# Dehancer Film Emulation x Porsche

CINEAURIS here. You have just seen a Porsche driving through the stunning mountains of the Lake District. This video was directed by amazing director Guy Davis, and I'm happy to be a part of this project. The entire video is graded with Dehancer, and I would like to briefly discuss and review the part of the process of how I achieved this look using this look and how I integrated to my work and why I believe it is the best thing than working with colors. But first, I would like to tell about what Dehancer is. Dehancer is a plugin for color grading in video editing and post-production. Dehancer offers a range of advanced features and controls for precise color adjustments, including film emulation, film grain simulation, and more. It is commonly used by professionals in the film and video industry to achieve specific looks and enhance the overall quality of their projects. I'm going to quickly review the features of this plugin, the ones I like the most, because I received quite a few messages with the questions about how I create my style, so yeah, Dehancer is one of my little secrets. I use this plugin in Premiere Pro and After Effects, sometimes with DaVinci Resolve when I need to get extra control and speed. But you can get this plugin for Final Cut Pro also, and even for iOS. Let's get started.
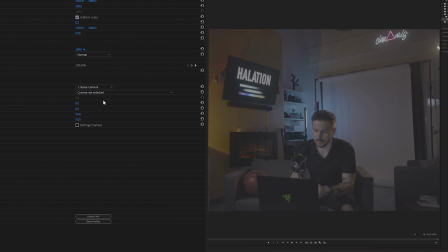Dehancer has all the input camera profiles you need to convert your log footage to Rec. 709 and make your workflow way faster. If you already have your color corrected video in Rec. 709, you can simply start applying these film effects without choosing any input camera profile.
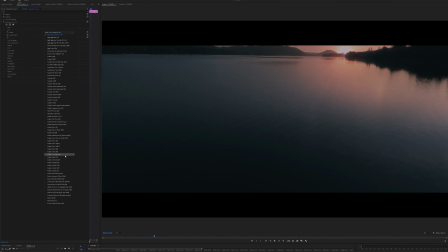With 63 film profiles to choose from, each representing different film stocks, you can explore how colors respond uniquely to each one.
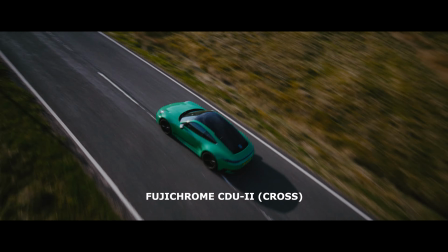The real power of film stock emulation lies in its ability to maintain
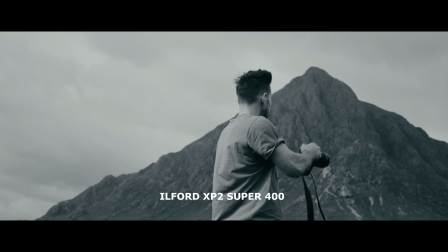consistent colors and accurately replicate the characteristics of specific film stocks.
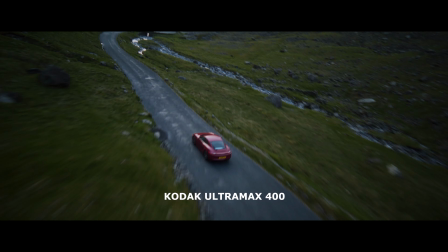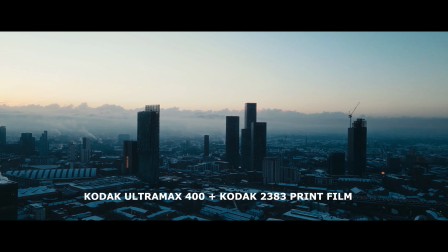Furthermore, you have the option to activate print film profiles, including selection like codec 2383.
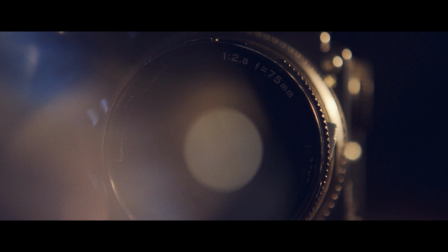Film emulation is a technique that recreates the appearance of digital image to make it appear as though it were filmed using traditional film.
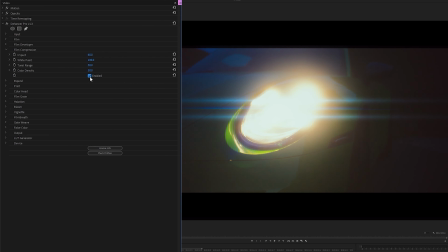So, by enabling film compression option, you can emulate the film like compressed tonal range and make your shot look even more cinematic and filmic.
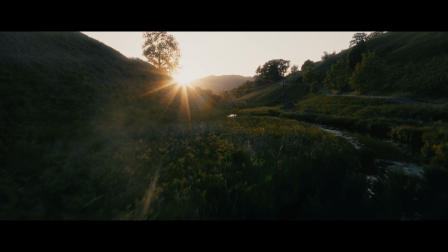The Dehancer film grain is the most organic film grain I've seen, hands down.
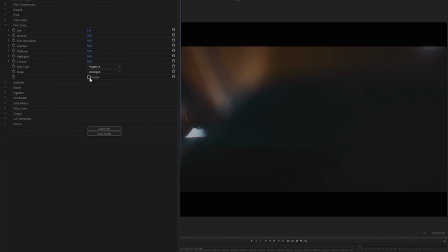It gives that desirable and pleasant texture feel to your image.
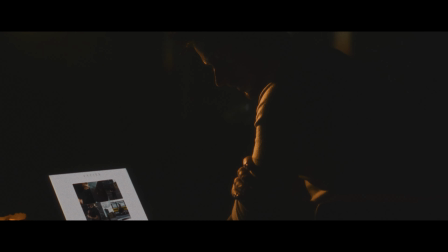Most of the time, I use film grain in very low amount, but it's completely depend on your style.
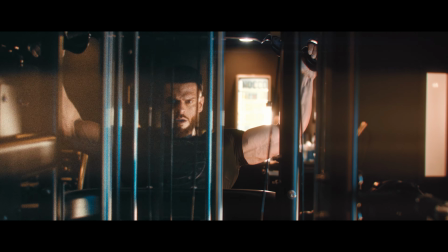So if you want to achieve that extreme filming grainy vintage look, just go for it. I love halation. This effect adds a sense of nostalgia and emotion to your video. It is often associated with the look of film and can be used to give digital image a more analog feel. Some advise to use this effect in very low intensity, but I just love these reddish-orange halos.
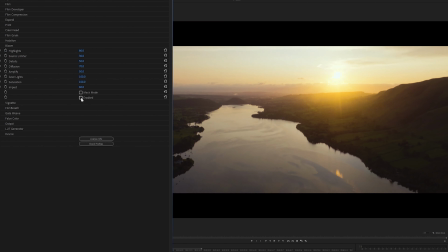And in combined with bloom effect, it can make your footage look very soft and cinematic, just like a real film.
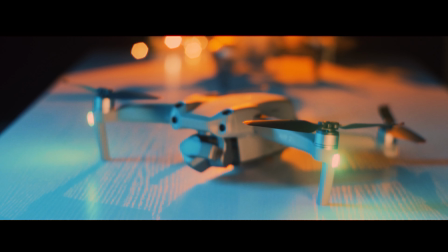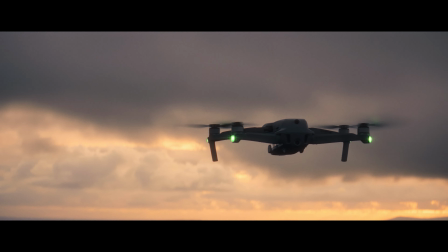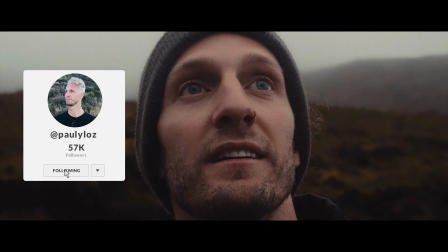Style is made with different parts that give it a special look and feeling.
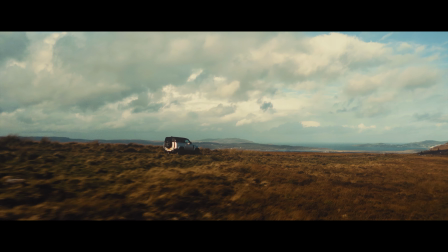So by adding additional effects such as vignette, film breath, gate weave, and film damage, you can bring the real film style to your video even closer.
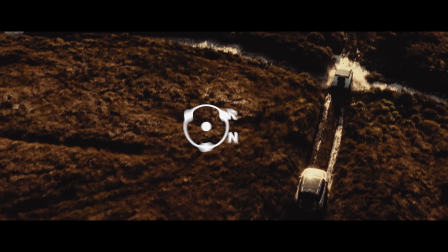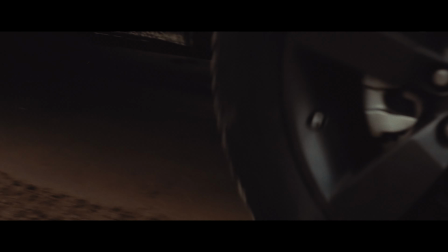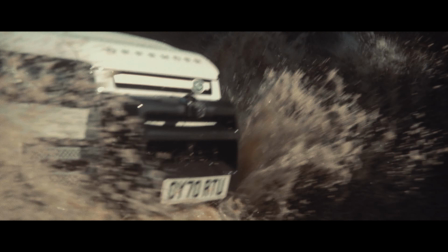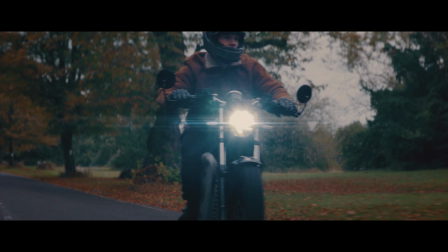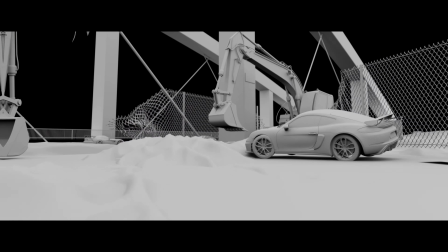Not only on regular footages, but on my VFX and CG renders also. Computer-generated images can appear very digital.
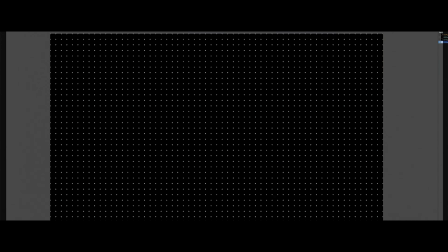However, by adding these effects, this film emulation, things change. The images take on more organic and cinematic quality.